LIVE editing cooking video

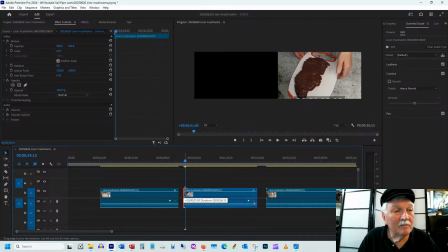It's not cinematic, but we're not having a love affair with our piece of liver.
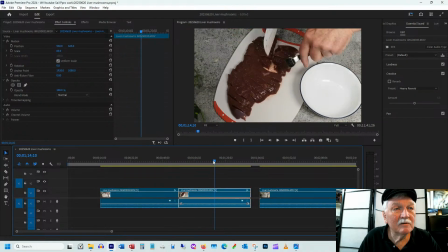So we got a minute and a half of liver. Yeah, it's not bad for cutting up liver.
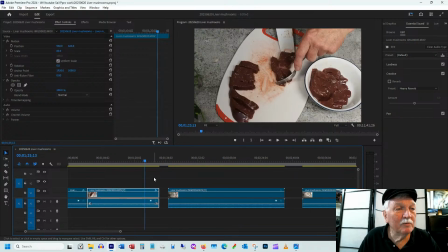Minute and a half. Might be a little bit long. We'll come back to that later on.
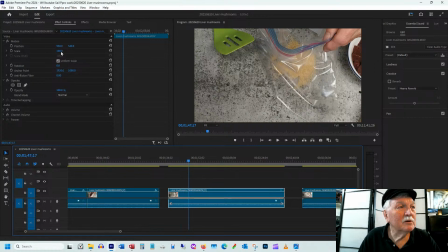Okay, so now we're going to, again, zoom out a little bit because we want to see the breadcrumbs being put into.
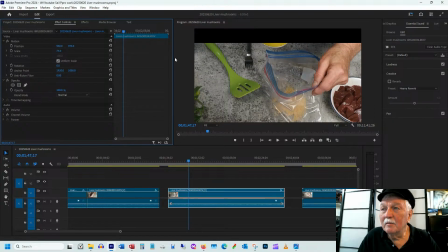See, if I go down too far, then I'm out of the frame. So let's get the frame to fit.
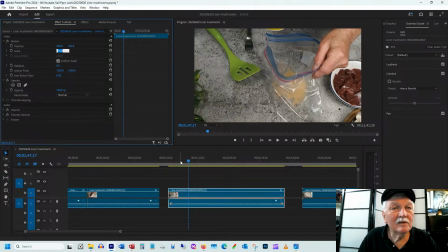And let's see, make it a bit small. No, that's a good size. Let's move it over so our action's in the middle of the screen.
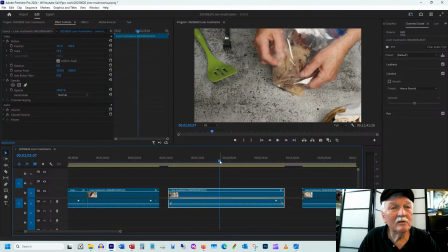Okay, there's a piece of paper towel on the side. We don't really need that.
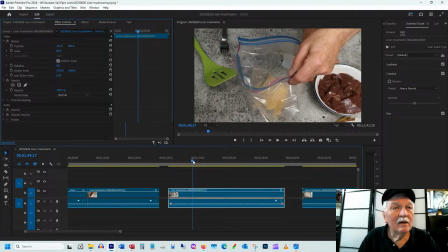So let's go a little bit bigger and go a little bit down. And so we're mishing it up in the bag.
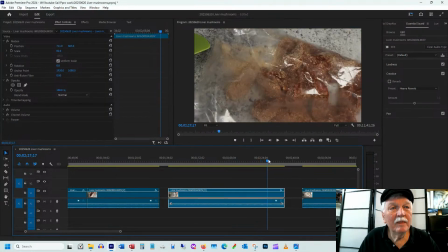That's good. Okay. Let's cut that there. I think I then actually zoomed with the lens to get a closer look at this.
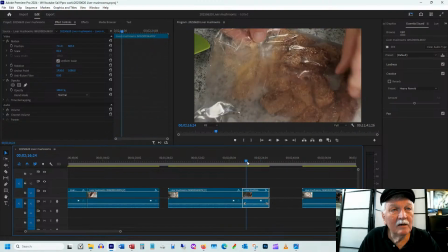And no, that's a waste of time. Now we get a couple seconds of the breading in the bag.
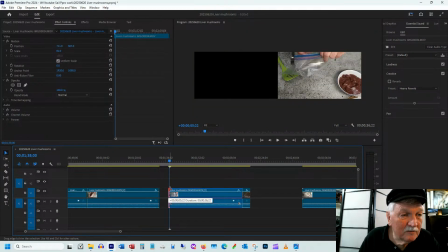I mentioned this before to other people. The first 8 frames of video doesn't have sound on this camera.
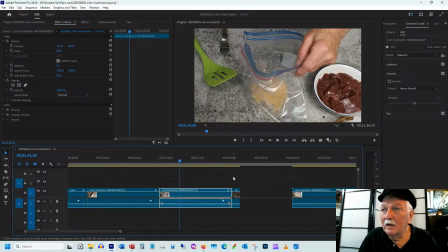And even though the sound is just a background room tone, I don't want to have a dropout in there.
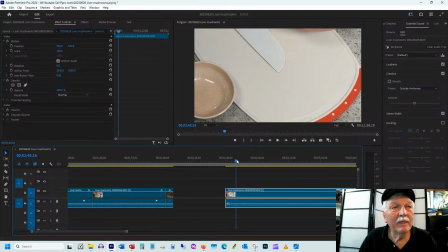So we'll just cut out the first 8 seconds, 8 frames. Okay, so here we're going to cut an onion. Again, let's zoom out a little bit. Let's bring the action down so we can see it in the middle of the screen. Let's bring it down a little bit more. Whoops, too far.
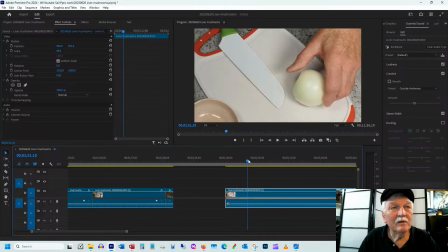And we're going to peel off a bit of the onion. We're going to cut it in half. We're going to cut that into pieces. Cut, cut, cut, cut.
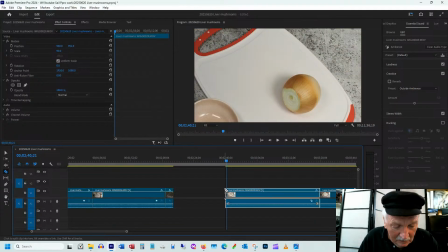And we're going to cut that because I already know that what's going to happen next is we're going to have, we're going to put the onion in a little dish
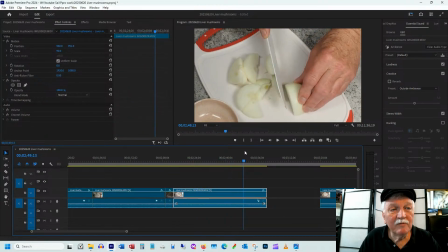because I want to keep the camera focused on my cutting board.
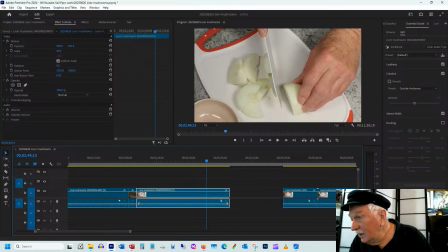Under normal circumstances, you'd throw this. Hey, Sethi, thank you for coming by my live. Let's give you a wrench. I think I checked your channel out yesterday. Appreciate the opportunity to share with you.
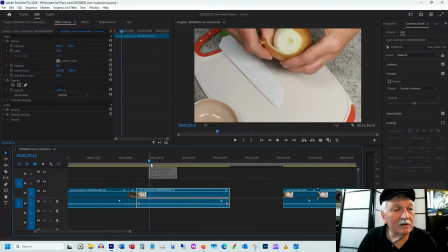Okay, so now, first of all, so the next question is, how slow is this in real life? I'm not the fastest cutter in the world, although I watched somebody this morning that was slower than me, and I don't feel so bad.
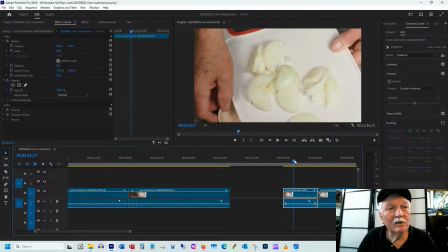Let's leave it the way it is. We might speed it up a bit later on. Now, we're going to put it in the dish. Okay, let's cut that there.
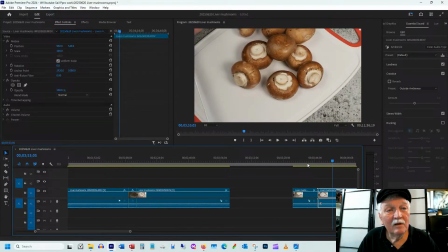And I want 4 seconds of dish. Where's 4 seconds?
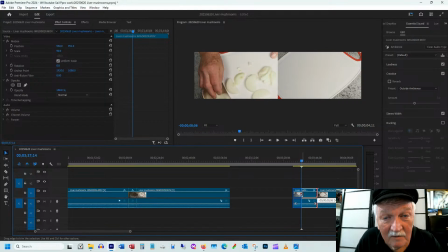There's 6 seconds. 5. So you see you don't see it because it's hidden behind my head.
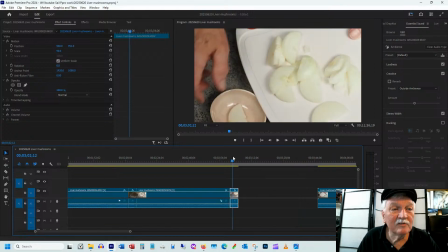You see Premiere tells me how many seconds they've got. And I'm going to move this up. So we see basically the action of, we've got the finished onions, and we're going to put them in the dish.
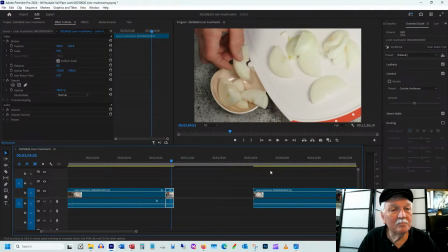And I think in real life, then I dropped a piece on the table, so I did it again. Okay, so we got some mushrooms.
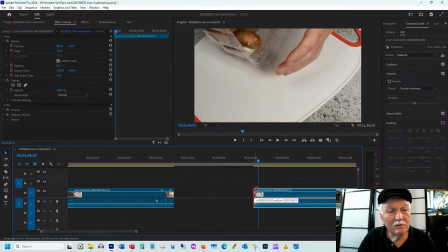And when I was on the boat, I didn't use enough mushrooms. I put in half a pound, so a quarter pound of mushrooms.
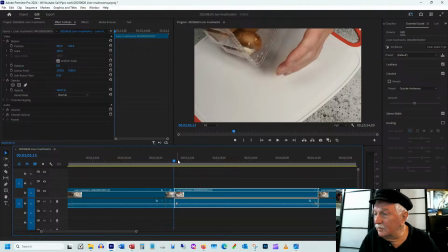Hey, Wisdom, sorry the Nightbot is giving you a hard time. He does that. I don't argue with him because it's pointless. He will always win.